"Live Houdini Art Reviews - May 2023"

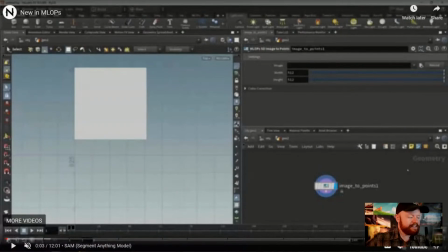1229s
So I believe Paul and
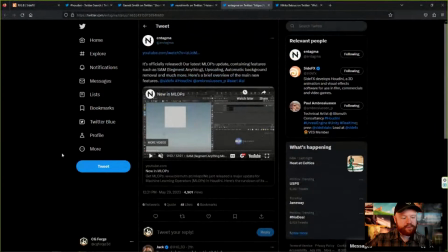1235s
Maritz have been, or no, it's not Paul and Maritz. I believe the folks in Intagma have been working at building AI imagery, AI tools to put together here with the new MLOps update.
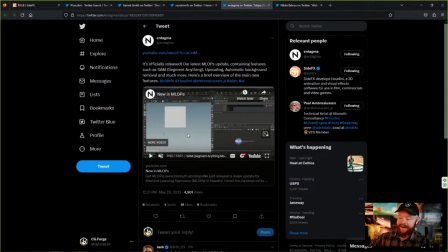1253s
So if you're into AI, I just want to say that there's a lot of great stuff here to check out as well. And definitely keep updated by going to Intagma's channel because there's a lot of great new things.
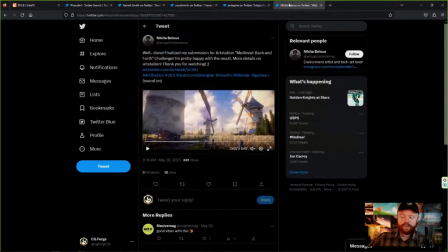1267s
All right. Let's see. We have one more here for today. And yeah, I don't really know which parts of this was made in Houdini,
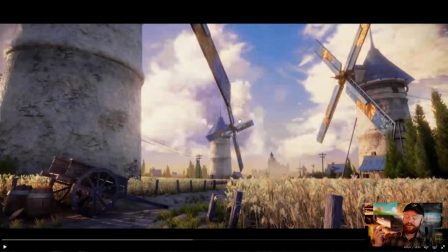1279s
but this is, again, the combination of Blender and Houdini, which is interesting.
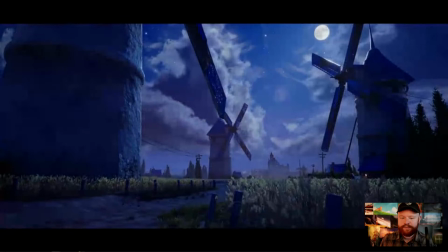1284s
We have a nice peaceful meadow, beautiful clouds and sky. I don't know if that's 3D clouds. It kind of looks like it.
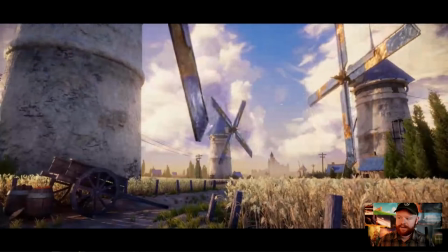1294s
Definitely could be. But this is beautiful. Great shot.
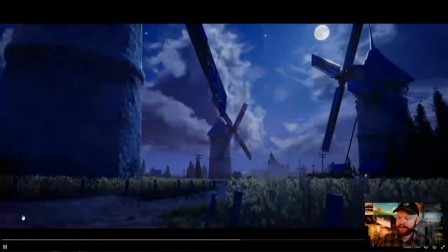1300s
A lot of things are happening here that are excellent. First of all, let's talk about the camera. We're down close towards the ground. We have a wider angle. What that does is it makes it feel like a big environment.
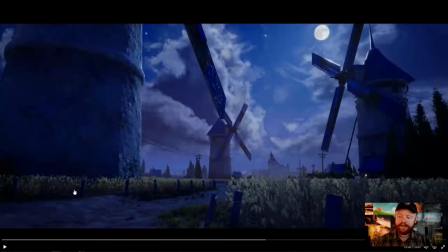1315s
And I always tell people, think back to when you were a kid and everything felt really big, right? You walk into a room, you go outside, everything was huge. A large part of that is because you were just close to the ground. You started off like only 2 or 3 feet tall, right?
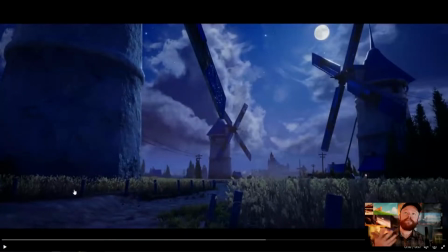1333s
And then that leaves you always looking up at everything, and that's why everything feels really big. And so when we have our cameras and we want something to feel big, like an environment, we can do the same thing. We could take a camera like this, put it close towards the ground, and then also exaggerate that
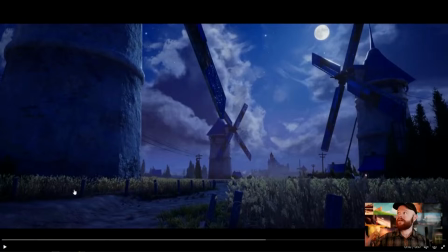1354s
experience of looking up and around like this by taking the camera angle wider. And that's why this feels like a big outdoor environment. And so this was done really well.
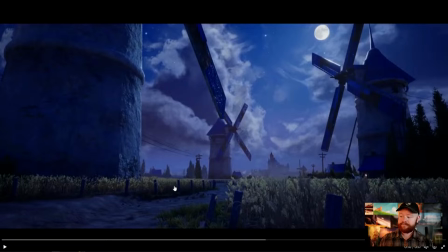1367s
Another thing that makes this feel big and open is the fact that we have many layers, right? We have our foreground layers of the fence posts and the grass. We have another layer here of the path.
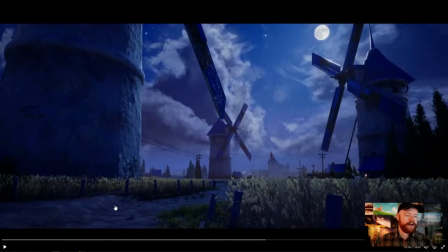1380s
We have the silo. It goes back, so we have lines going back into the frame with this path. Whenever you have the borders of something, treat that as a line that's creating direction in your composition.
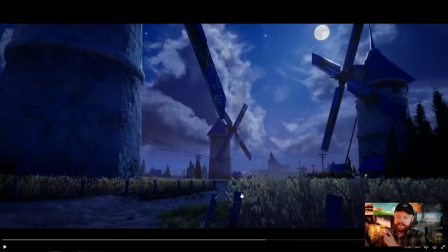1394s
So we have lines going like that and going like that, which again is pushing us towards the vanishing point, which is way back here. We have trees, we have another silo, we have more lines right here with these power lines going back.
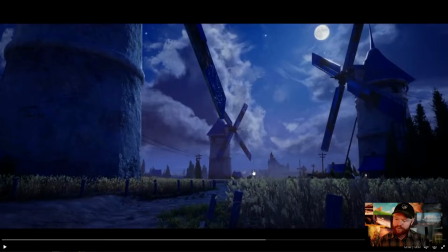1409s
So again, everything is trying to be focused over here, and those lines are trying to get you to go inside the frame. And then we have another silo, additional things in the backdrop. All of these elements start getting smaller and smaller and smaller.
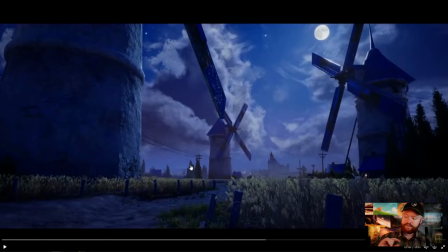1425s
And we start seeing more elements because there's more complexity of the things we can see in the distance. And eventually, we have a little bit of atmosphere until we're all the way in the back where we have the castle. And I also want to point out, and I think this was intentional,
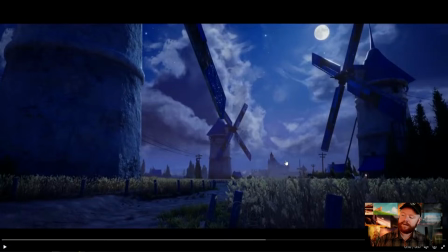1441s
that the atmosphere did not break up the silhouette of the castle or of, it looks like a town or a castle, whatever that is. So this silhouette is very clear because all the lines are pointing towards it, and it's not being covered up by volumetrics.
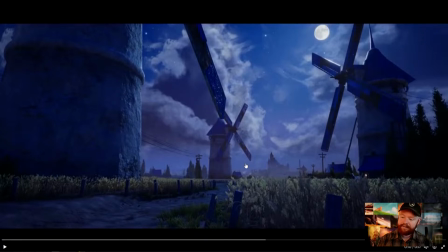1459s
It's only just towards the bottom here that we have that. So just a light use of that volumetrics. It's not like an even haze, and it still achieves the same effect while maintaining more detail, which is a really cool way of doing that.
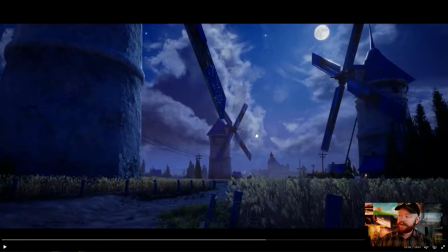1475s
I always say if you have volumetrics in your scene and you want that atmosphere, break it up. Make sure that you're not losing detail and that you're not just muddying everything in the process.
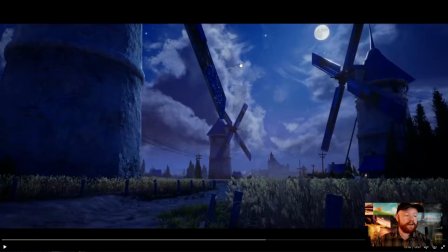1487s
And this is a really good example of how you can do just that. Also, take a look at the clouds here. line, line. We have lines everywhere. Look at these lines pointing all the way towards one point here in the composition. So that was just really well done.
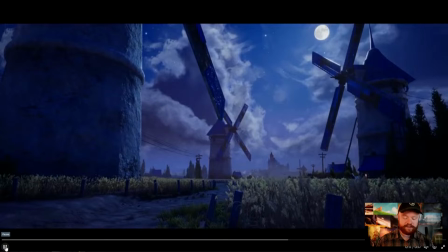1506s
And again, if you're looking to improve some of your art skills, it's really just about being aware of these kind of things.
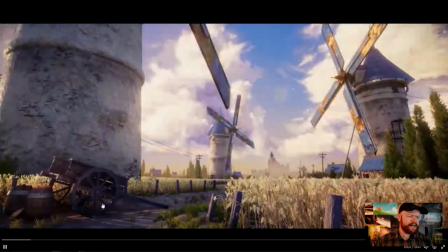1514s
The clouds look awesome. They're very stylized. I love the daytime render right here. It just feels very cozy. It has a nice little bit of bloom. Notice how we have light going around that that windmill, a blade right there.
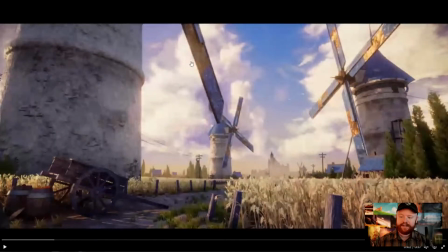1531s
So a really nice, appropriate use of bloom, in my opinion. It's not overdone, but it's still there and it's making everything feel cozy. And what else can I say? I think this is really good. Areas for constructive critique, though, this feels a little bit goopy to me.
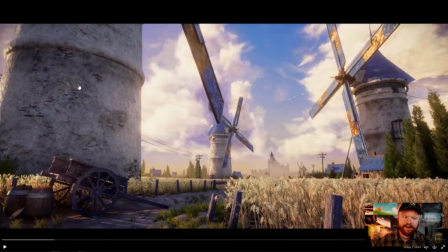1549s
It just feels like the bump map is being pushed too far. Maybe the scale isn't quite right for this material. I do think that could use some improvement. It's not so bad when it's back here, but when it's closer to the camera, it actually kind of falls apart a little bit.
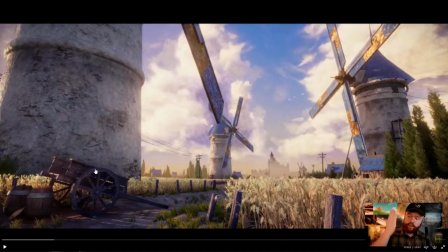1564s
And that's something you'll commonly find with texturing, by the way. What works close to the camera does not always work when it's far away. And this is a great example of that. This is all right. This, totally fine. And I bet you they share the same exact map or the same exact shader.
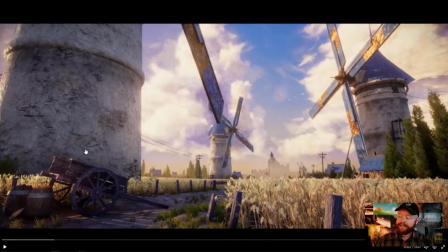1581s
So you might want to break up that shader or add more detail right here in this case, more smaller detail. You can easily do that with the noise in some ways. But that would be, I think, one of the main things I would pick a bone about with this particular shot.
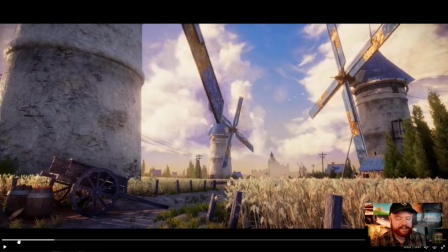1598s
And the grassy field is a nice addition. Let's see if there's some wind. Yeah, there is.
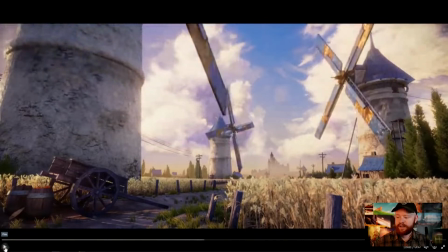1603s
And the wind looks nice, just a calm little breeze, which feels appropriate for this kind of scene.
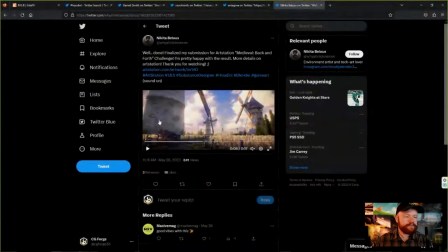1612s
Okay, so really great stuff today. This again was done by Nikita Belos, or Belus, either way. And there you have it. So again, send me your projects, you guys. I really want to see how CG Forge has helped you. Again, if my courses have helped you with anything you've worked on, let me know about it, because I want to make an awesome CG Forge demo reel, celebrate your guys' achievements, and I think it'd be a lot of fun, and offer some really sweet prizes as well. Okay, so shout out to Mitch. Thanks for joining in today. And I think that about does it. If you have any questions, or if you ever want to, if you have any questions, or if you're just curious about Houdini stuff, send me an email anytime, tyler@cgforge.com. Thanks again for watching, guys, and I hope you have an excellent day.